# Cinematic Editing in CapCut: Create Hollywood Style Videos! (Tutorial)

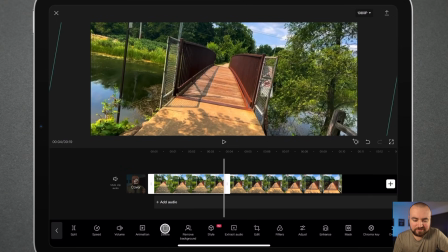4:09 I'm gonna delete this part here because I just want the video to start right here. Now, as you can see, it's crooked, but what we're gonna do is we're gonna click on this. We're gonna click the keyframe button, which is gonna place a point here. We're gonna scroll ahead.
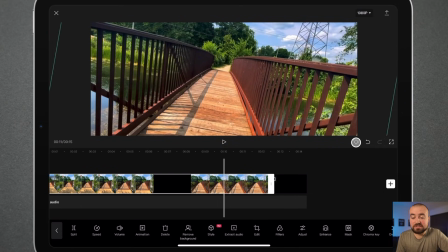4:26 And here, we're going to click the keyframe button again, and then we're gonna rotate it to the other side.
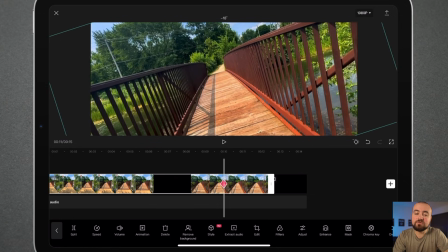4:33 So there we go. We are rotated. You wanna make sure to watch the corners, so that way the screen, you know, you don't want the behind it to show where it's just like, you know, a black screen. We wanna make sure it's lined up just right there. There we go.
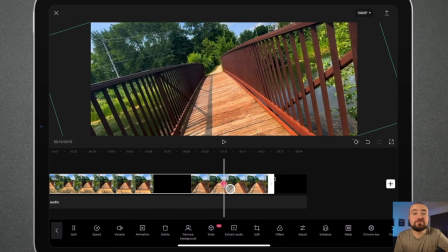4:50 And now, since we put a keyframe there, with keyframes, it's going to affect what you've done from one point to another. So as we scroll back, it's going to rotate.
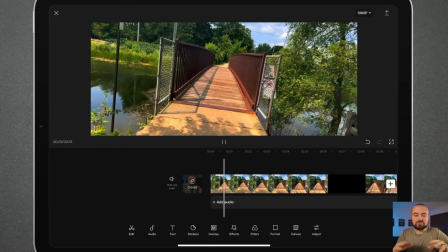5:02 So now when we click play, it's going to do a very cinematic rotate,
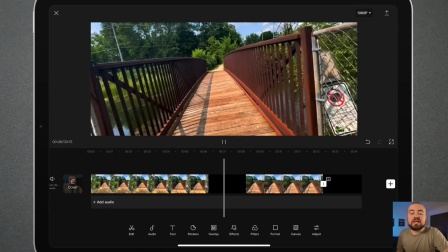5:08 which adds just another layer into your videos and causes more movement, which makes it more cinematic.
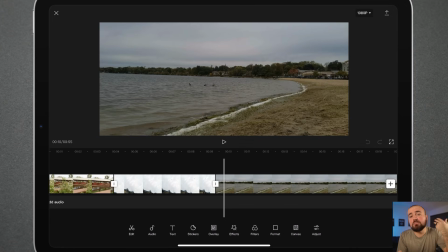5:15 Which brings us to cinematic editing tip number 4, is to use zoom ins. So in the same way, we've got some ducks out here in the water. So I'm gonna click, we're going to click keyframe. I'm gonna scroll ahead to the end of the video right here,
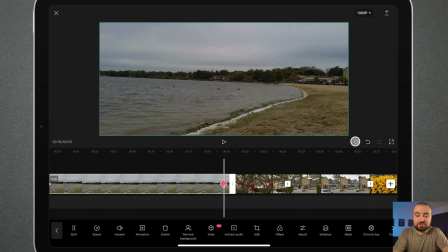5:31 place another keyframe, and then we're just gonna pinch the zoom in on the ducks like so.
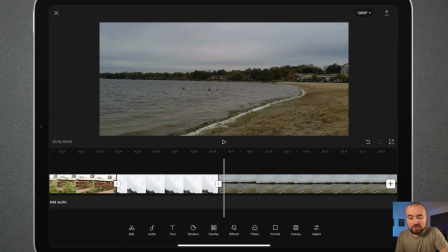5:39 And now when we scroll back, we're going to have a nice zoom in,
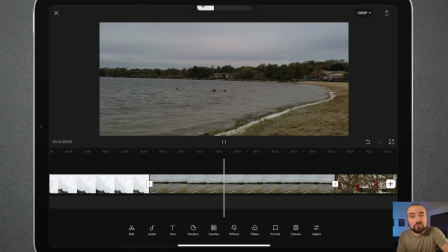5:44 even though we didn't actually zoom when I was there filming this.
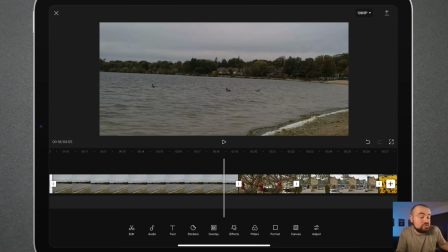5:49 By doing it in post, because either way it's gonna be digital zoom, whether I zoomed in on my phone or whether I zoom in post, it doesn't matter. It's gonna have the same quality effect. So utilizing that in different scenes, it's just gonna make this scene more interesting. You're adding movement, and movement is always a good thing when you're trying to get cinematic video. Cinematic editing tip number 5 is to utilize transitions.
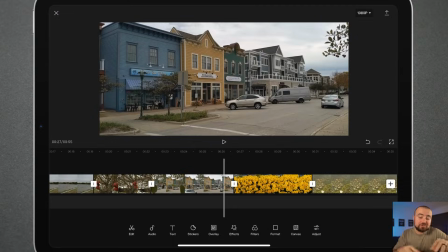6:16 Now, what's awesome about CapCut is there are so many awesome transitions built in that are super cinematic. So if we just click on that line in between two clips, we can just click on that, and that's gonna pull up all the different transitions.
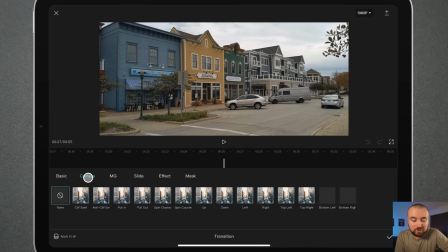6:30 I personally really like the camera transitions because it does very blur motion type things where I could click something like this pull in,
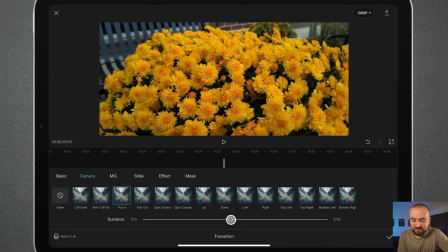6:39 which will do a zoom in effect. You see how that looks? That was awesome. And you can actually extend the effect or shorten it down here.
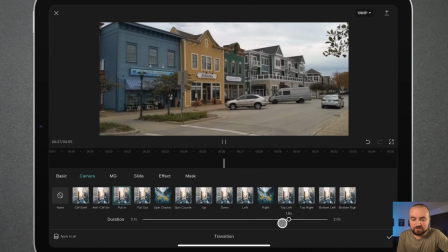6:47 Thus, we're gonna do something like this. And it zooms in on the flowers there.
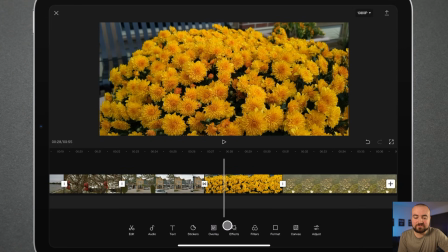6:52 That is awesome. And there's tons of these different effects that you can go through and find different whiplashes,
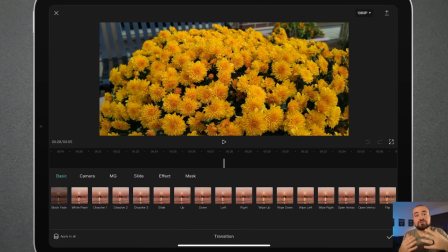7:00 different, you know, slide ups and slide downs. There's so many different ones in here that you can use that just instantly enhances your videos because now there is a transition from one clip to another, from one scene to the next. Now, don't overuse transitions. Make sure they're properly placed.
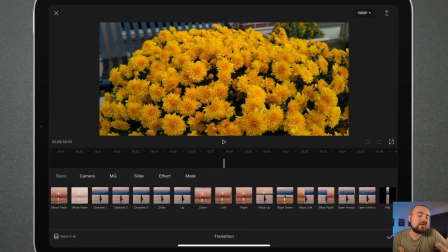7:19 You know, if you're going to a different scene or the way you have your shot framed will affect how you want to do transitions, just don't overuse them, but definitely put some of them in there. There are some awesome ones in here, and it's so easy to do. If you have not downloaded CapCut yet, the link is in the description below. Click on it and start using this awesome editing app. And be sure to check out the playlist right here of all our tutorials on CapCut, so that way you can learn all the best things and start creating today. Hope to see you guys over there, and thanks for watching this video.